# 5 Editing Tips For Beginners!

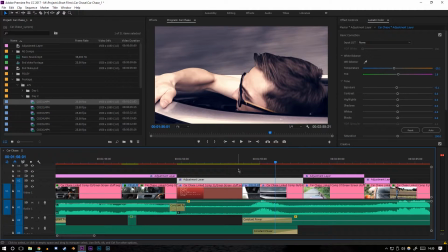So for that scene, the situation was literally that the bit where the music becomes most intense wasn't in the right place for my the pacing of the film.
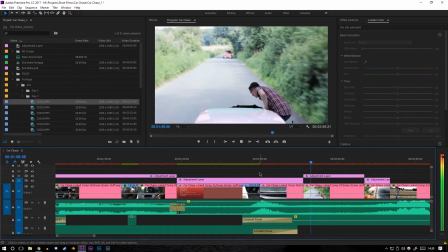So all I did was cut it out, put it where I wanted it to be, and then fade it in at the right time and crossfade it with the other bit of music. It's a pretty small thing,
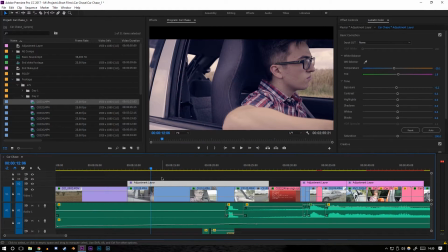but it makes a massive difference, especially for things like short films, because music's such a driving feature.
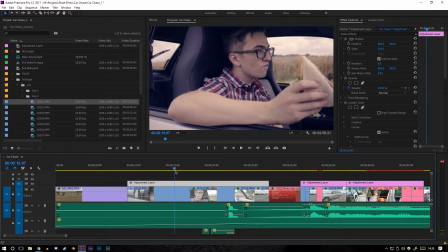So have a play, cut up some of your audio clips, and try and fade them in between each other. The next thing on the list is color grading, and I think that color grading is a really important thing if you're working as an editor.
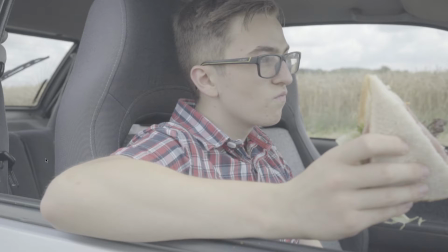So what you're looking at now is a flat picture profile, and this is Sony S-Log, and it basically means that the whole image is really washed out so that you don't lose any information in the shadows or the highlights,
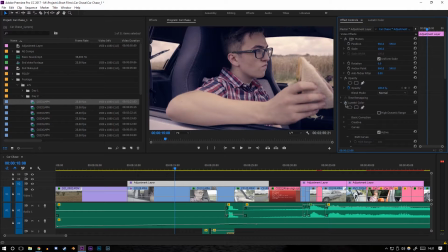and you retain all the detail. But obviously this isn't usable, so you have to add a color grade like this, which makes the film look a lot more cinematic.
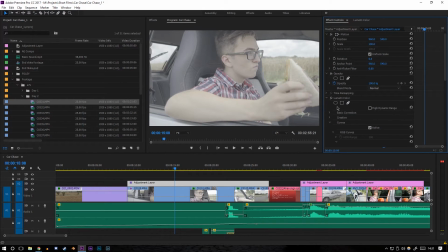When I color grade in Premiere, I use Lumetri Color. It's just a sort of built-in color grading system in Premiere, and it's got loads of really useful features.
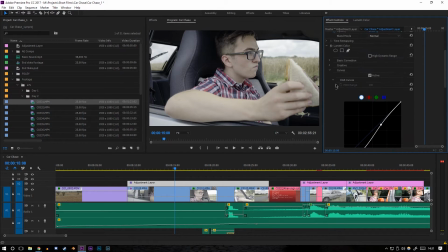So here I'm adding an S-curve to add a bit of contrast back into the scene to make it less washed out. So if I turn what I've just done on and off, you can see that the image is already looking a lot better and it's not washed out like it was before. And then once you've done that, you can get a bit more stylistic. So you can go in and say, oh, I think this is a bit too green, and reduce some of the greens, add a bit more blue to go for that Hollywood action film look.
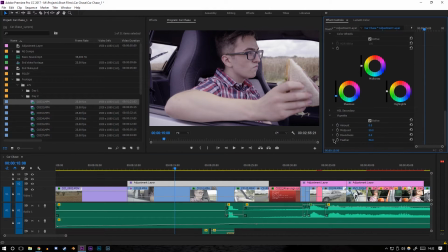And then you could say you want to add a vignette, so you want to make it even more contrasty, so you could stick one of them on there.
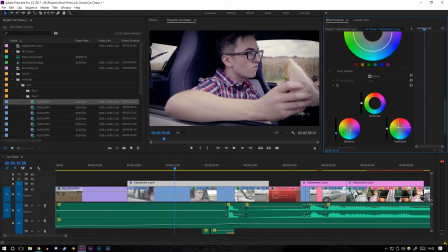A really advanced technique that I sometimes use is adding blues into the shadows and orange into the highlights, because they're complementary colours and that makes it look really nice.
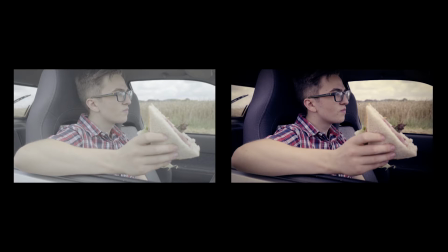So let's see that before and after. Just look how much of a difference playing with a few of those filters made in a couple of minutes.
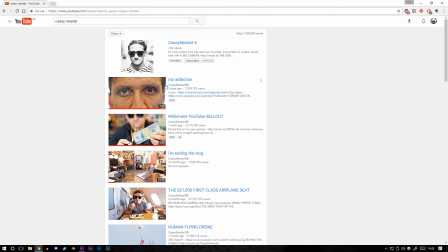And my final tip is watch what other people do. When you're starting off as an editor, it's very difficult to find your specific style, but if you see how other people do it, you start to pick up a lot of tips and tricks,
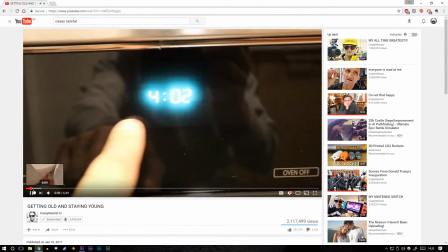and you very quickly learn what works and what doesn't work. Casey Neistat, for example, has a very unique editing style that's quite unconventional, but works for the way that he does it.
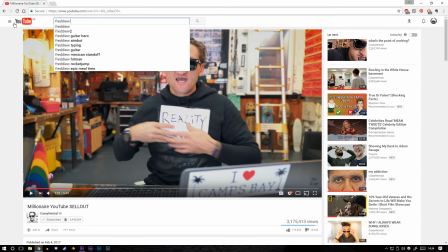One of my earliest memories of learning to edit was actually watching this video by Vaughan.
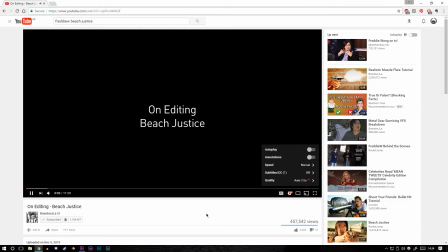It's a very simple breakdown on how they edited one of their early videos, Beach Justice, but it's really useful, and it talks about some of the very basic techniques like matching movements between shots.
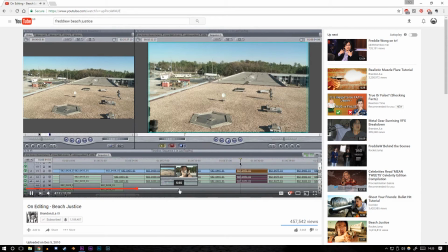I'll leave a link to this in the description if I remember to, because it's really useful, and Freddie goes into a lot of detail about why they made the choices they did whilst editing.
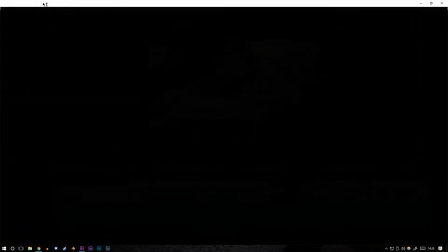And after watching this video, I started to think a lot more about the choices I was making whilst editing. And this is another example of really unique techniques whilst editing.
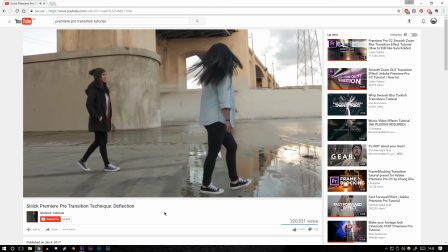So this guy talks a lot about how to do different and sort of arty transitions between two shots, which I found really interesting.
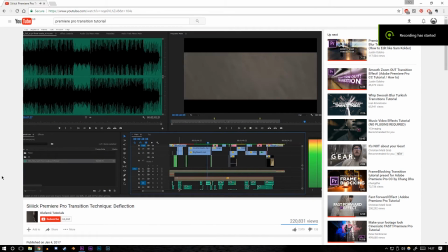The more of other people's work that you watch and absorb, then the more you can translate it into your own work. Editing's one of those things that seems really simple, but then the more you learn, the less you realise you actually know about it.
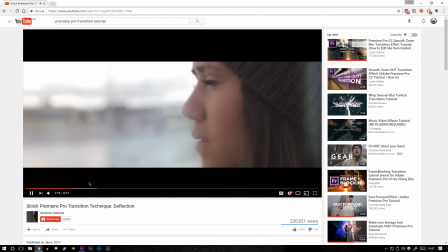But having done it for a while, I think that these 5 tips are some of the most important things that you need to know, especially while starting off.
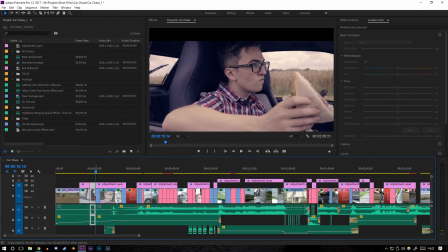I hope this video has been useful for all of you beginner editors out there, and hopefully it will help you improve your own work in the future. If you found this useful, consider liking and subscribing for more videos like this. Thank you very much for watching, and I will see you very soon.